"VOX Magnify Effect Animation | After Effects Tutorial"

Hey everyone, my name is Chris from Create Daily, and today I'm going to show you how to properly do a magnifying glass effect using Adobe After Effects. Let me know in the comments how you plan on using this effect because I would love to know. Now let's get started with designing our articles.
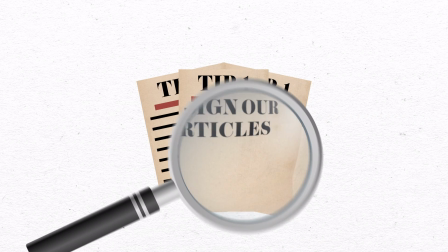(0:11)
All right, so the first thing we're going to do is design our paper articles.
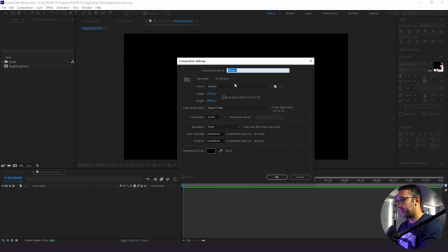(0:14)
So in order to do that, I'm going to go to Composition, New, and I'm going to type in Faux Article, which is the first one we're going to make. And we're going to make this a 1080 by 1350. So within here, what I'm gonna do is bring in some assets.
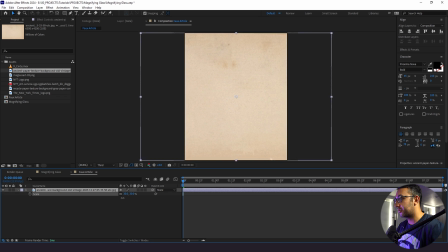(0:28)
So we have a paper texture. And because our actual article is a little bit of like that older look, that's why we're using this color texture here. Now I'm gonna bring in our logo. I've pulled a few different ones from online. I'm just gonna use this one. We're gonna put this towards the top. Doesn't have to be completely at the top.
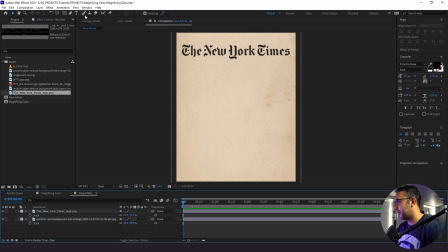(0:47)
So now what I'm gonna do is create some simple little lines and we're gonna animate those. So I'm gonna pull up my pen tool here and I'm going to get rid of my fill. And then I'm gonna pull up my stroke. And we're gonna change the color of this, maybe this first one to red. And we're gonna draw a big line there. We'll center this up.
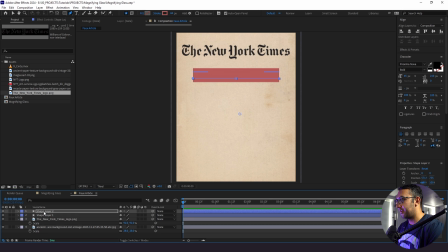(1:07)
And then what I'm gonna do is duplicate that line, bring it down, bring it in, change this color to black. I'm gonna align this with our red line, shrink it up. We'll call this red line.
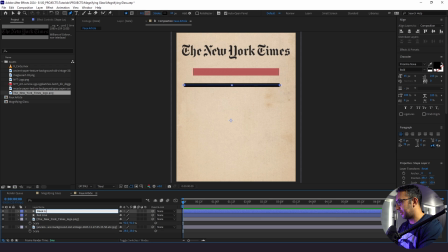(1:25)
We'll call these black lines. I'm going to go down to our black lines here. I'm going to go to add repeater. And right away, by default, the repeater adds things to the right. So I'm going to change our repeater just by moving around our position.
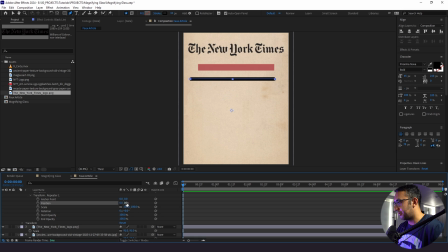(1:41)
So I'm going to change that position to zero, and then I'm going to bring this position down just like that. And if I want to add more lines, it's really easy. By default, I have three copies. I'm going to add 7.
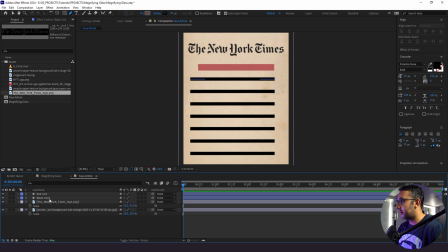(1:52)
This is what we have so far. If we want, we could better blend our lines into the background. We could go to our red line here. We could change the blend mode to multiply. It's really subtle, but that's something else we can do here with these lines. So it's really up to you. Now what I'm going to do is go down to our red line, add trim paths, and I'm going
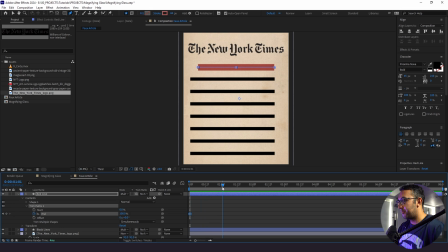(2:11)
to set a keyframe for our endpoint and go up 1 second and set another keyframe. And then I'm going to go back to zero. So now here's what we have, and it animates in. I'm gonna click F9 for easy ease, see how this looks.
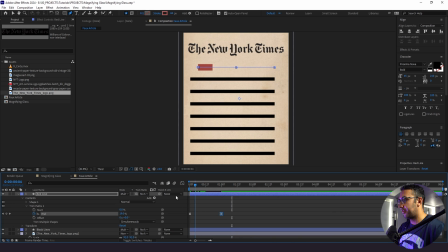(2:24)
And what we're gonna do is drag this handle in as well, so the speed starts off really fast and then ramps off and eases into the final point, just like that. Now we'll bring it out. All right, I like the way this is looking so far. Now we are gonna do a little bit of animation from the start.
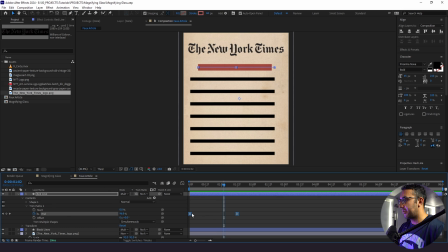(2:38)
And knowing that ahead of time, I'm actually gonna be moving these keyframes in, let's say starting at 1 second. That way I have at least a second to animate our article into our main comp, then our lines will animate on.
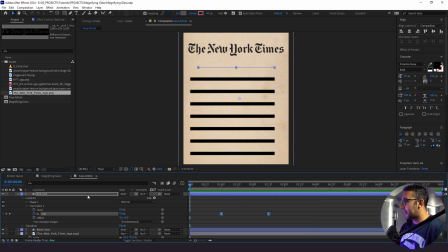(2:51)
So that's the thought process behind why I'm bumping up these keyframes. Next thing I'm gonna do is copy our trim paths, and I'm going to paste them onto our black lines.
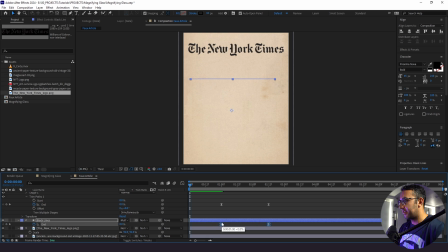(2:59)
And same as before, I'm just gonna move these down, and I'm gonna move them down just a slight bit after.
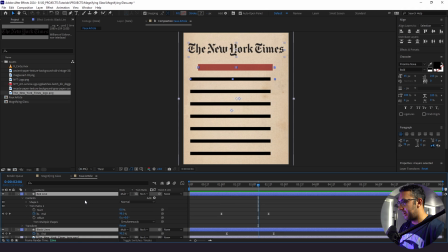(3:04)
So now we have this followed by those lines. So this is looking pretty good. I'm gonna highlight everything, click U, add motion blur, and here's what we have.
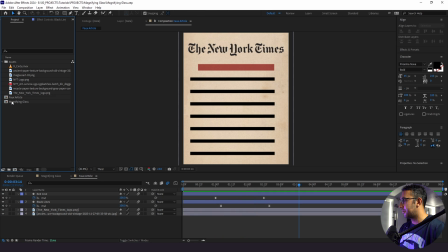(3:14)
So this looks really good for our faux article. What we're gonna do is duplicate our faux article and call this real article. And with our real article, I'm going to double click in here. I'm going to get rid of everything. And I'm going to bring in our actual article from the New York Times.
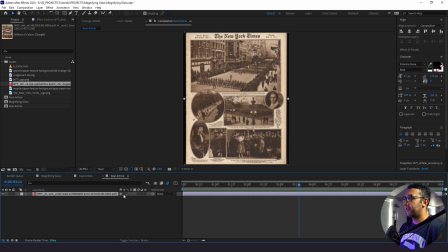(3:27)
Now I'm going to click this button here, and this is to rasterize this actual object here.
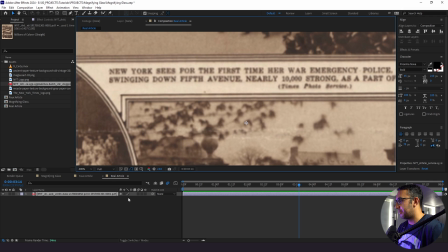(3:32)
By default, when I go to full, you see that it gets a little bit blurry, but when I click this rasterize option, it makes it look a little bit more clear. So you always want to click that, especially when you're bringing PDFs into your composition. I'm going to bring it down so we can see our New York Times logo.
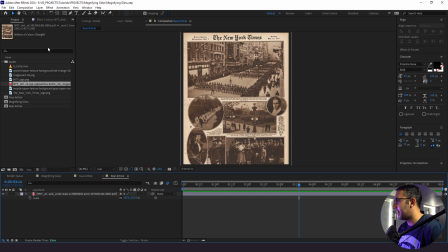(3:46)
It's okay that it's cut off at the bottom. We're not focused on that. I have this circle animation here. And what I'm gonna wanna do is I'm gonna have a magnifying glass come up, and I want it to highlight this soldier right here in the middle.
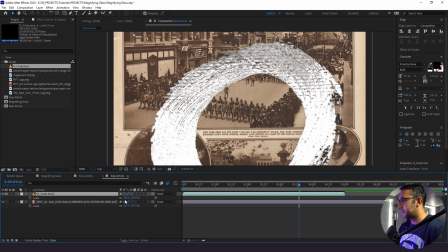(4:00)
So with our circle, I'm gonna just shrink it down to maybe like right here.
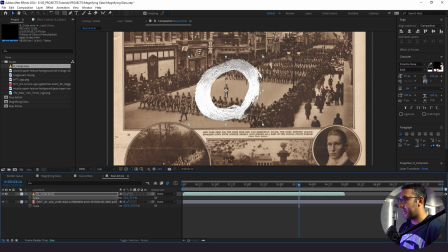(4:08)
Like that.